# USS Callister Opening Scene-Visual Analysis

Hey everyone, and welcome to my channel. In this video, I will be looking at the premiere episode of Season 4 of Black Mirror.
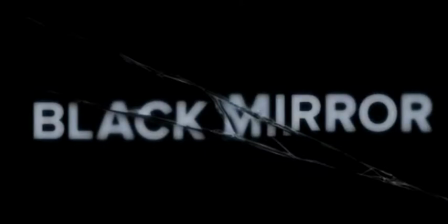This Netflix show is essentially a thought experiment where creator Charlie Brooker forces the audience to consider the moral
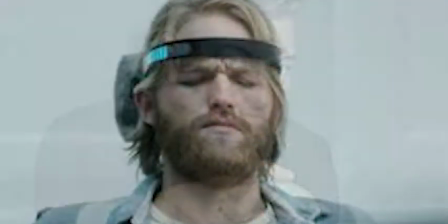implications and unintended consequences that arise with the invention of fancy new technologies in a near-future society.
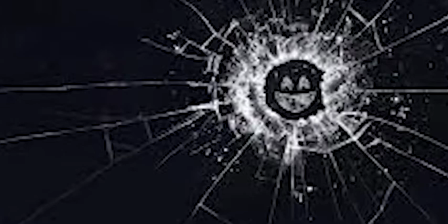More often than not, the creators behind Black Mirror will subvert our expectations by reflecting a bleak,
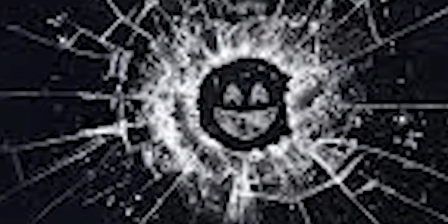fragmented vision of the dark paths humanity might take in the world they dream up.
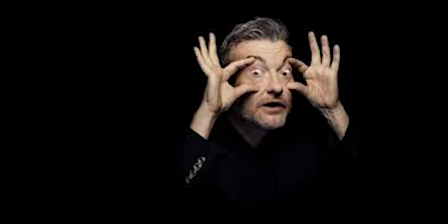Brooker says of the anthology series, "It's like a box of chocolates.
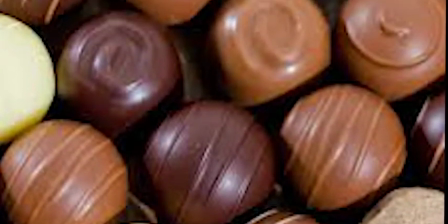We don't know the filling, but we know that it's going to be dark." Anyway, the cold open for the episode USS Callister is a great example of how director Toby Haynes uses visual clues to assist in storytelling and enhance the show's writing, which is already great to begin with.
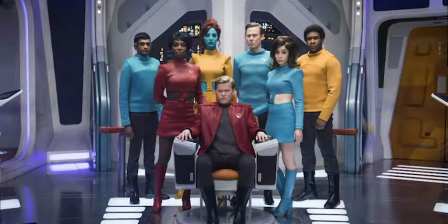The episode also stands out for its overt references to the original Star Trek and its campy, stylized aesthetic,
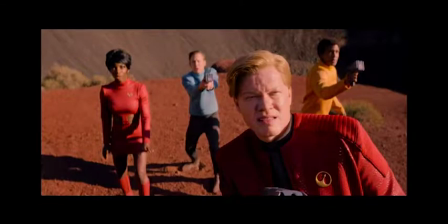so I would highly recommend it, even for viewers who haven't yet tasted any dark chocolate episodes of Black Mirror.
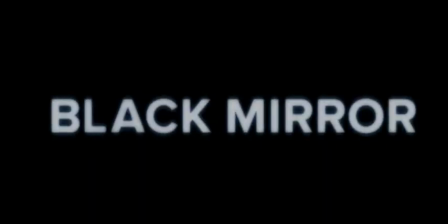This video will be an analysis, so it goes without saying that there are spoilers ahead.
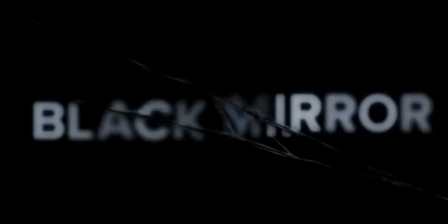With that out of the way, let's get into it. In this video essay,
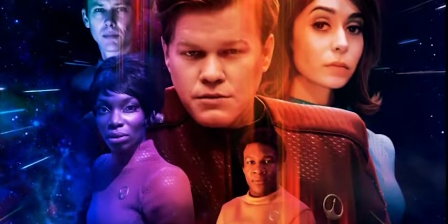I'll explain how the opening scene of USS Callister uses cinematic techniques like strategic framing,
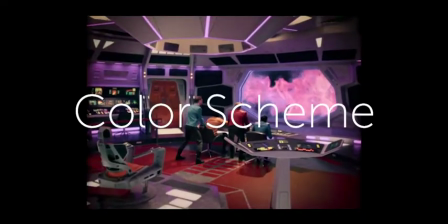combined with the striking vintage tone, and a vivid color scheme to foreshadow Captain Daly's sinister intentions.
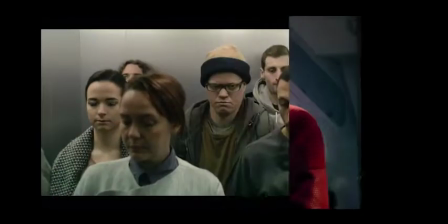In this episode, Captain Daly is actually video game coder Robert Daly, an insecure,
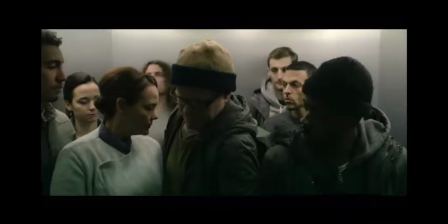awkward guy who is unable to assert himself and is disrespected at work despite the fact that he is actually co-CEO of the company.
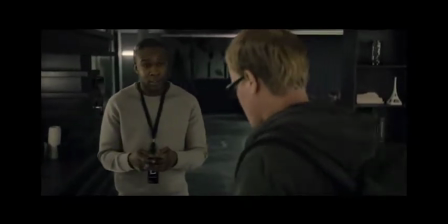Sure. What do you want? Just vanilla latte. Skim milk.
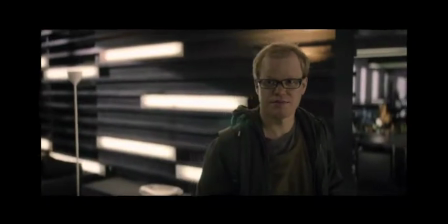Yeah, good call.
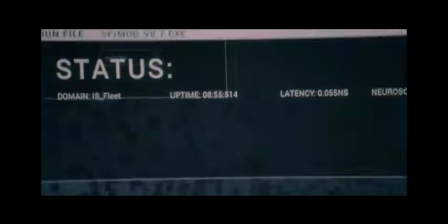He uses a personal model of the game's immersive VR technology to
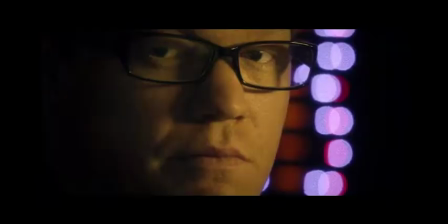exploit sentient digital copies of people he feels have wronged him in some way in the real world,
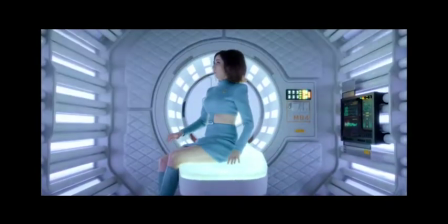acting out his sadistic fantasies in a universe that enables unchallenged male privilege and violence.
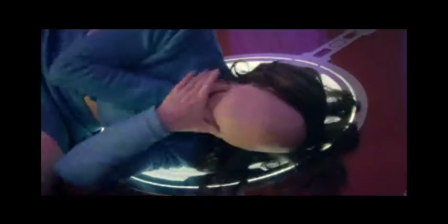Do you submit?
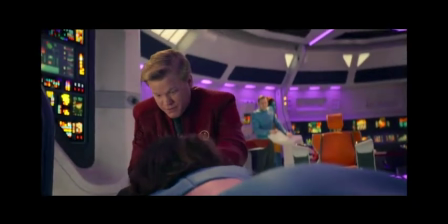Good girl.
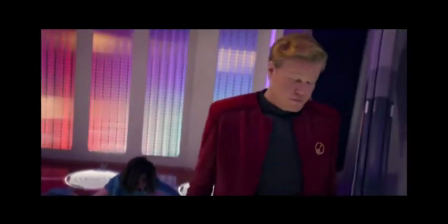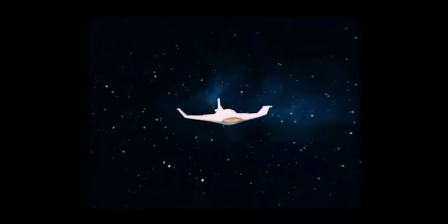In this way, our sense of nostalgia is used against us and warped as it passes through the Black Mirror,
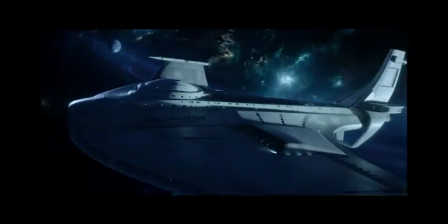reminding us that inequality and sexism are not yet things of the past, in spite of our progress towards modernity.
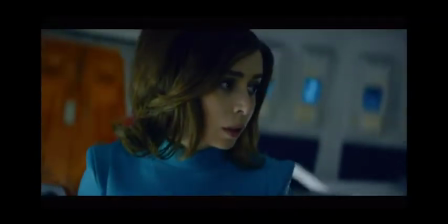Your skin is blue. Weird blue alien skin. I know it's up.
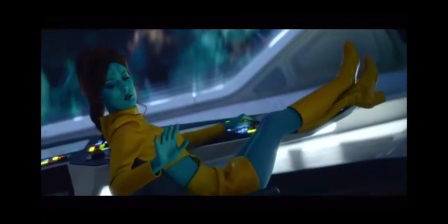Almost sort of racist.
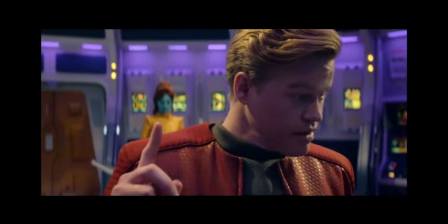The first hints we get that everything is not as it seems aboard the USS Callister are communicated
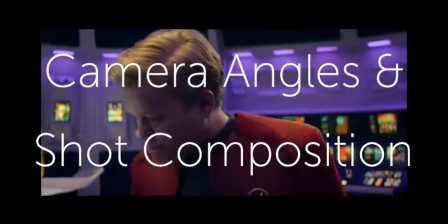through the camera angles and shot composition that situate Daly as the dominant subject of the scene.
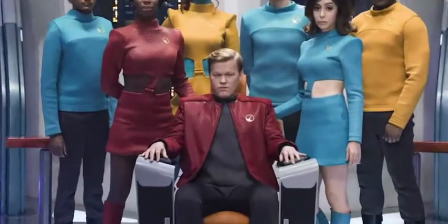Right off the bat, it's clear that our focus is on the captain, as the spaceship doors open,
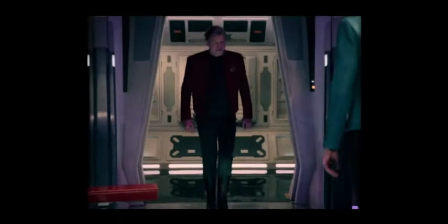almost like curtains at the start of a play, to reveal Daly centered and framed by the doorway.
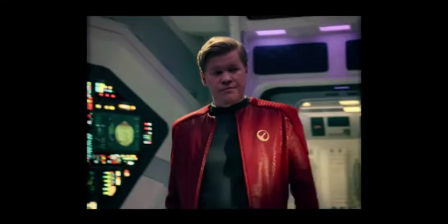Haynes may as well be saying, "Here is our protagonist."
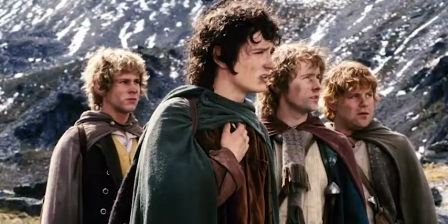When a character is placed in the center of a shot, this usually signifies that they are important.
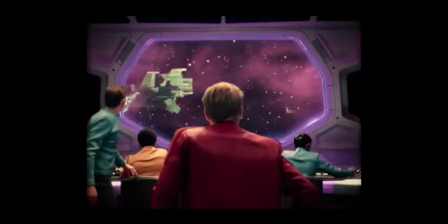Daly is constantly centered in the frame, and the scene seems to revolve around him.
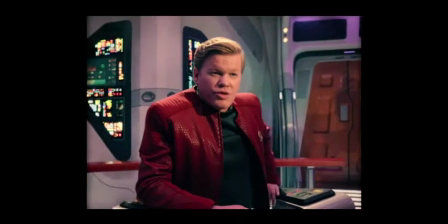Even as the other crew members move about in the frame, the focus remains on him.
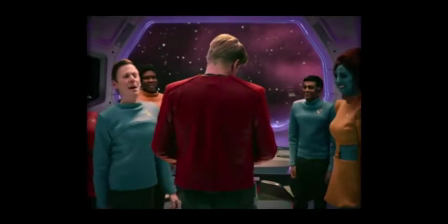In fact, his relative stillness draws our attention as it contrasts with the frantic movements of the crew in the background,
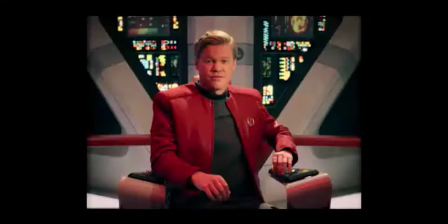giving Daly an air of confidence and adeptness.